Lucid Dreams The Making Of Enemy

So we all signed on to this project knowing that the script needed to be explored and we also all signed on
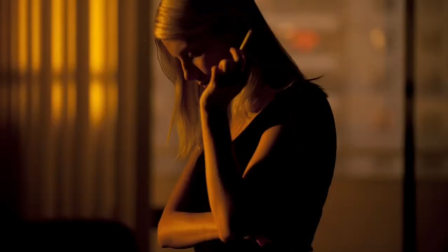as people at places emotionally in their lives that they wanted to be pushed and explored.
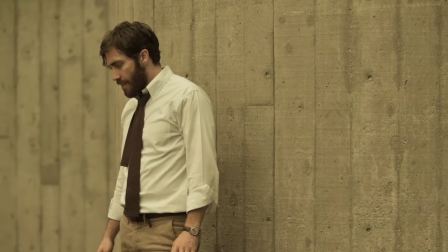My question is just as an actor, is how we got to this point.
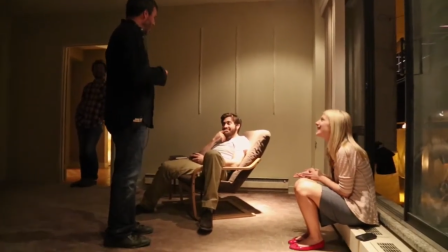For me, NME was about how to find new ways to work with actors, to experiment, to push the boundaries, to explore.
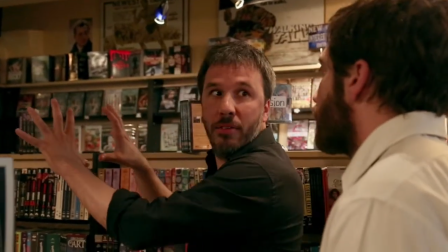I need someone that I will be able to share creativity, and that was a risk because I didn't know Jake before I knew the actor.
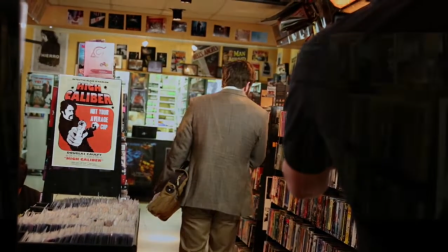It's just that I found out someone that had a strong intelligence, a lot of creativity, a beautiful vision of the character.
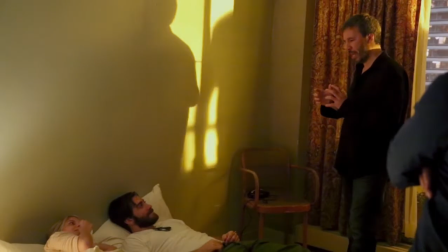He's really gained my trust, and I hopefully have gained his. As a result, what it's provided both of us is being able to be honest with each other. So sometimes it creates parts, but at the same time, it makes us evolve.
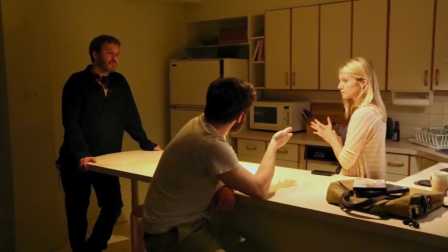You should be seeing us try to converse, because if it's just like these silent ellipsis shots, we get it very quickly. Denis and Jake, they have strong characters, and they're battling, but they love each other, and it's great, and they have this energy that's really, really creative. Jake always wants to push the envelope all the time, and I just feel that I'm a better director working with him. It's beautiful to watch, but also it's yielding this amazing material.
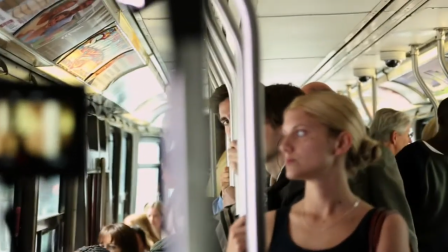My devotion to telling a story and his devotion to cinema is everything, and I know that he has my best interest, even when he's asking me to do some pretty crazy stuff.
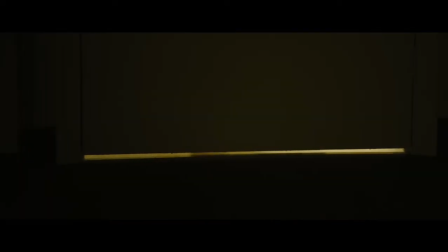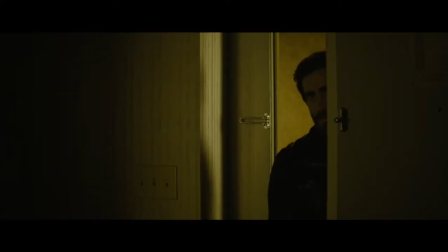I told you.
When I read the script the first time, I'm like, how the hell are we going to do the duplicity?
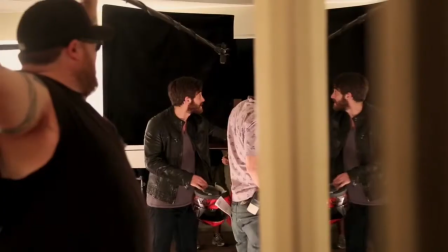How is that going to feel? I mean, it's the same guy, you know, playing both roles. So, how do you make that real? You use a motion control camera, which means you do a dolly move with one actor, then you change that actor into the other wardrobe, and you do his side of it, and the dolly does the exact same move.
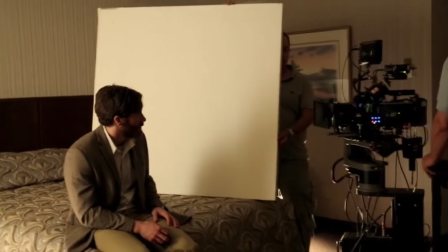The hard part is for Jake to match the eyeline so people believe that he's actually looking at himself. If the eyeline's even slightly off, it looks fake. He had to act with an eyeline, but he wasn't there, obviously, So I had to have this C-stand with a tennis ball,
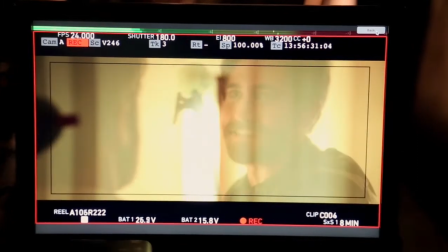and then I would go find the shot that we had done previously of him and put the eye line in the right position. It's fascinating to watch because even he'll act against nothing, hearing the dialogue in his head, his own voice, and then he'll react off it.
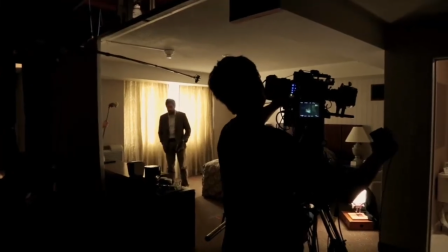And what he was starting to do was he would add three or four extra lines that weren't in the script, and then when he'd hear them in his ear when he's playing the other character,
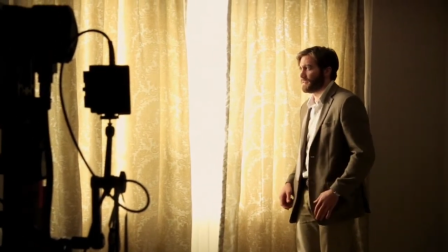he would improv off those lines. So he's actually improv-ing with himself. Jake is fantastic and he believes it on the screen.
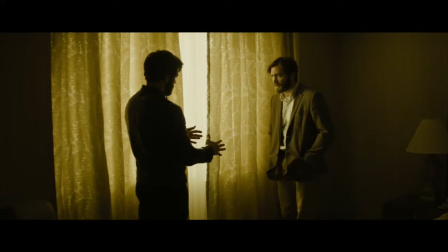Otherwise, it's not about special effects, it's about acting.
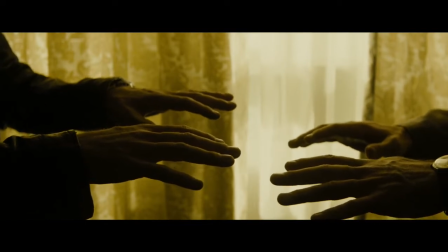What Denis said to me, really specifically when we started the movie, was that he didn't want there to be a huge difference between these two.
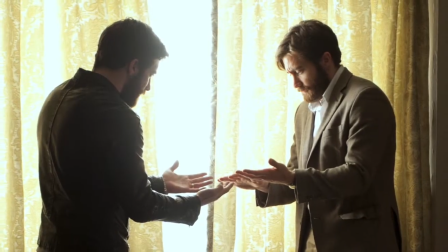And so how we subtly figured the differences in character and behavior, they were just like little tweaks here and there. I made choices early on and they started to sort of separate themselves from each other, you know.
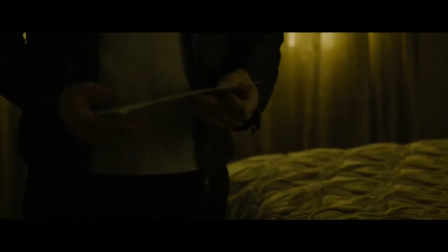One was right-handed, the other was left-handed. One puts his hand through his hair and the other one doesn't.
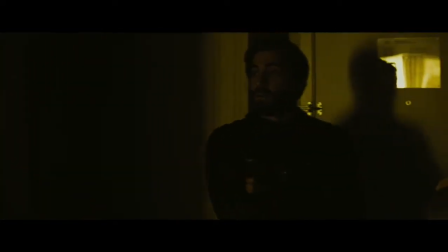And the way you feel in the clothes of one character is very different than the way you feel in the other.
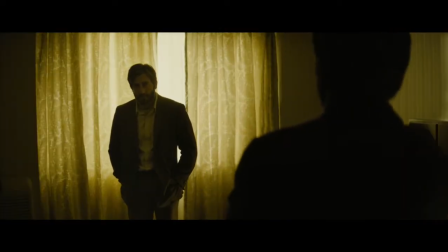Adam's clothes, you know, he had big pockets in his jacket, you know, so I could put my hands into the pockets and stuff like that.
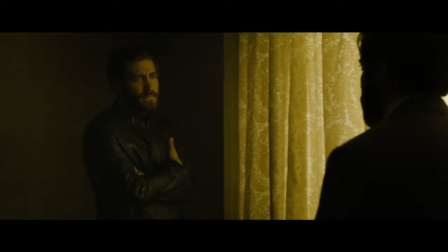Anthony's clothes fit a little tighter, you know, he stood up straighter. I was able to see which one was in front of me, just the way he was moving, just the position of his shoulder.
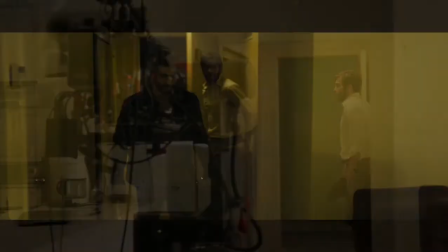It was very precise and so powerful. What's interesting about playing two characters within one scene is that there's a literal comparison of what you're doing,
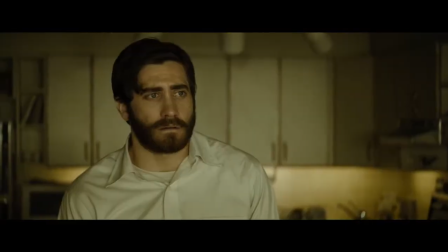I go, oh, wow, they really hold themselves differently and they really exist in the world in a different way.
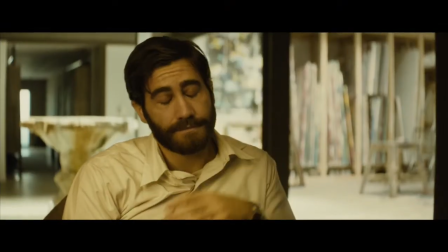There must be some difference. There isn't. It cannot be exactly the same.
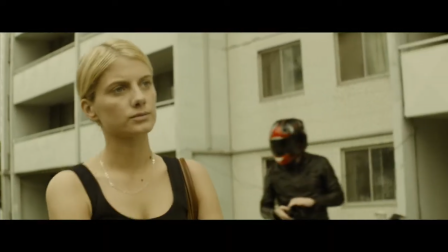The incredible thing about this movie is that there are these three immensely strong female characters and actresses who played them.
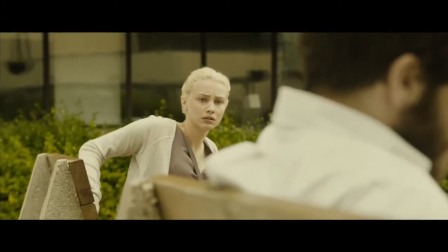I think they define these men and these characters.